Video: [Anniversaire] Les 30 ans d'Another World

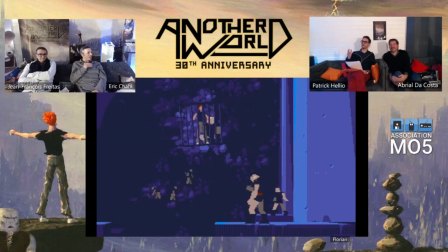147:28 Alors, il y a une rupture de ton et de rythme, on sort d'une séquence de course poursuite effrénée où on a un monstre derrière nous et là on se retrouve, si on bouge pas la manette il se passe rien, on est dans la cage. Et il faut que le joueur se dise, bon, qu'est-ce que je dois faire?
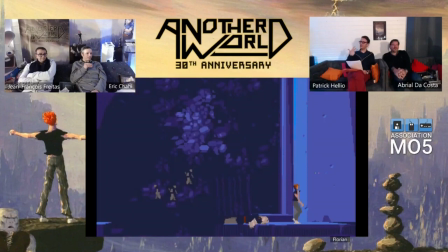147:41 Et comment t'as pensé à ça, à responsabiliser le joueur quelque part, lui dire, il faut que tu te mettes dans la peau de Lester et que tu...
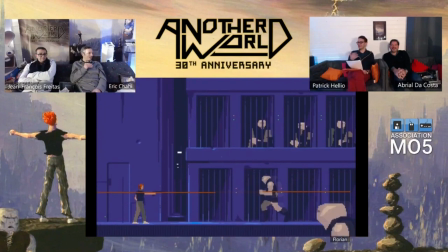147:49 Il n'y a pas d'indicateur. J'ai pas d'explication. C'est dans le pur... c'est la pure expérience de jeu. Et ça marque, parce que en tant que joueur, c'est vrai qu'on passe par ce moment-là où il faut.
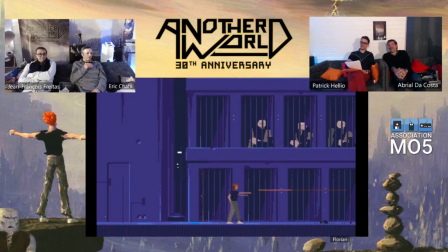L'OVNI. L'OVNI, c'est, j'imagine que c'est le drone qui arrive au bout d'un certain temps. C'est ah, il faut même... attendre, c'est ça. Ouais. Pourquoi c'était.
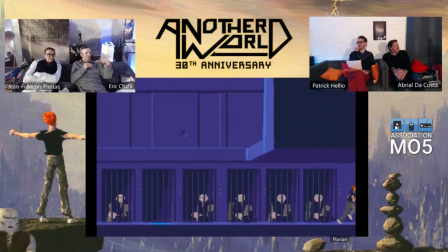148:22 J'avais expérimenté ça en me disant que ça pourrait être sympa qu'il y ait des choses cachées,
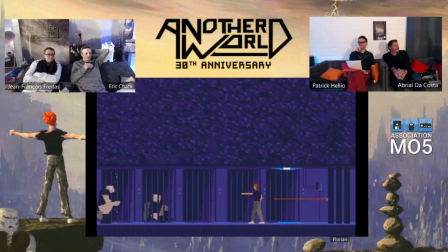148:28 des drones qui débarquent et puis qui puissent embêter le joueur. Finalement, je l'ai pas gardé, mais je l'ai quand même laissé arriver au bout d'un certain temps.
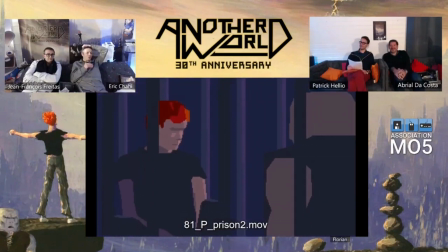148:36 Je pense que j'ai mis un timing de ouf pour que le joueur ne le voit jamais, mais évidemment, ça finit par être trouvé.
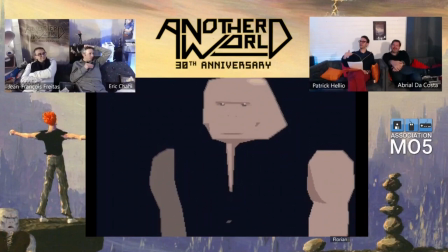148:47 Voilà. Le gros plan sur les yeux. Enfin, il y a aussi la caméra qui se rapproche des personnages à ce moment-là.
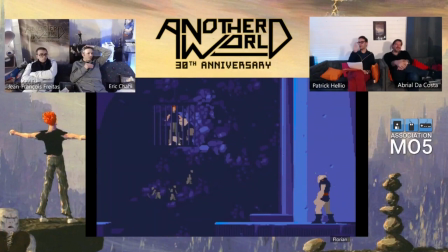148:52 C'est aussi une proximité dans cette cage qui est vraiment mise en scène. Il y a beaucoup de choses. Oui. Là, ça crée un lien direct avec Lester et l'ami. Et il a failli être seul, en fait. S'il n'aurait pas eu l'ami, t'as à un moment pensé le mettre tout seul dans la cage. Et, Ah oui, il aurait... Oui, enfin,
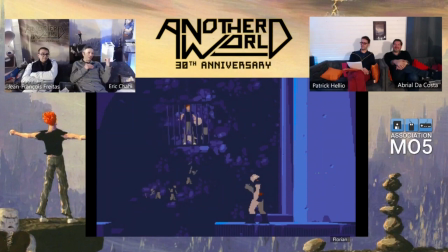149:14 c'est venu assez rapidement, hein, je pense. C'est un peu, je peux rien, parce que ça a plus de 30 ans, hein, quand même, là, donc... Mais ce que je veux dire, c'est que c'est à ce moment-là que j'ai décidé de mettre, de placer l'ami. En tout cas, oui, vraiment une séquence mémorable. Donc là, la séquence suivante.
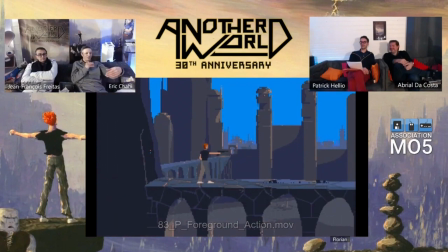149:31 La suivante, panorama. C'est peut-être, voilà. Panorama. Ah bah, non, c'est pas le panorama, non, c'est pas grave. Alors ça, c'est pour parler justement de la mise en scène sur premier plan. Tu parlais tout à l'heure du plan du fond, avec le monstre qu'on voit arriver. Mmh. Là, c'est le premier plan.
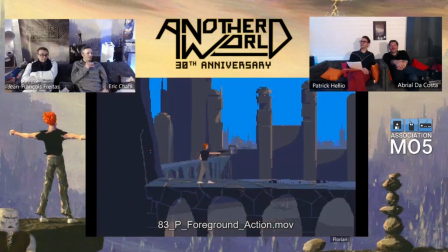149:51 Et ça crée une sorte de nombre, en fait. Ouais, de nombre, de tension aussi. Alors, finalement, on se bat contre juste un personnage. Et puis, on voit passer l'ami devant, aussi. On voit aussi, voilà, ces deux actions qui se passent en parallèle. Et ouais, ça participe vraiment à la...
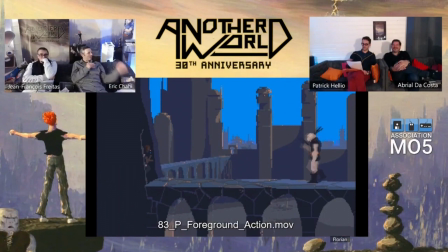150:09 Ça continue la narration de l'aventure de l'ami. Donc, la séquence suivante, je pense que ça sera la vue sur la cité. Ah oui, j'espère qu'on l'a, la vue sur la cité. Normalement, c'était le troisième.
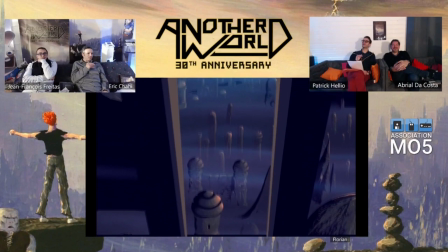150:25 Ouais, alors là, pareil, on est dans la prison. On est sur le point de s'évader.
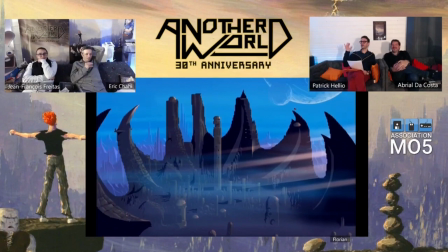150:31 Et là, il y a ce plan très lent où on réalise en fait l'ampleur du monde dans lequel on vient d'arriver.
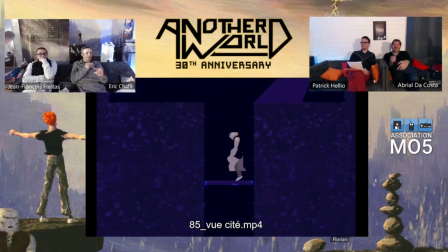150:37 En fait, on se rend compte de l'architecture alien. Ouais. On est où, quoi, enfin...
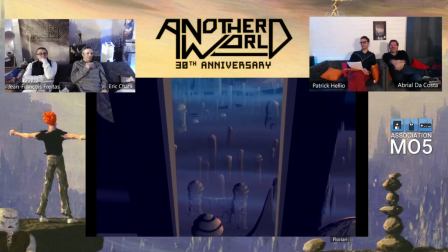150:42 Alors là, c'était pas la version Amiga. Hein. Retouchée, donc.
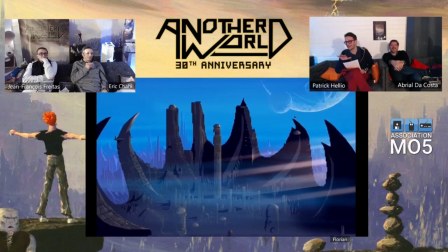150:49 Alors là, sur ce plan-là, la version 3DO n'est pas terrible. Malheureusement, sur cette séquence qui est magnifique, la version 3DO...
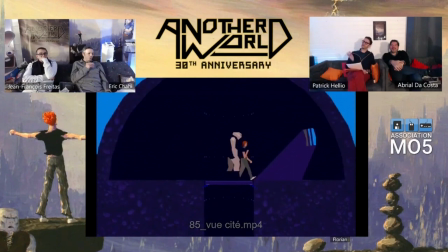150:54 Non, là, c'est... En fait, voilà, c'était quoi l'idée ? C'était de montrer... C'était de... Ouais, de montrer là où, finalement... De montrer là où on était. Ouais. Parce que, si... finalement, cette prison, on ne sait pas.
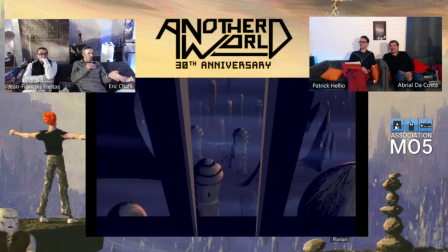151:09 Au moins, on peut la situer dans un paysage et dans un environnement qui est urbain...
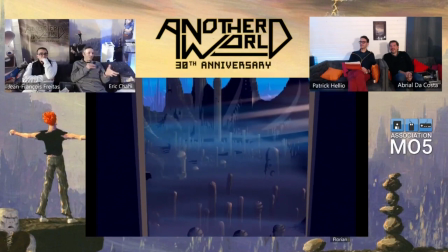151:17 qui n'est pas hyper technologique non plus, et qui a quelque chose d'un peu agressif avec les pointes, etc.
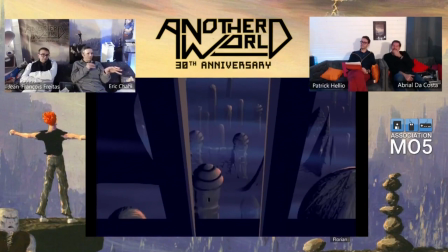151:24 Il y a quelque chose d'alien, en fait. J'ai beaucoup itéré pour arriver à une vue qui me satisfasse, en fait.
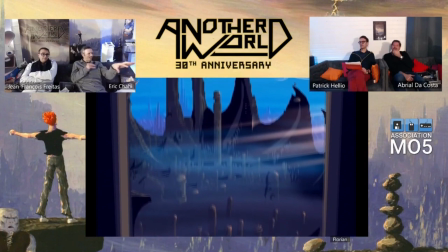151:31 Au début, il n'y avait pas ces formes-là. J'avais fait une première version. Ça ressemblait plus à des buildings.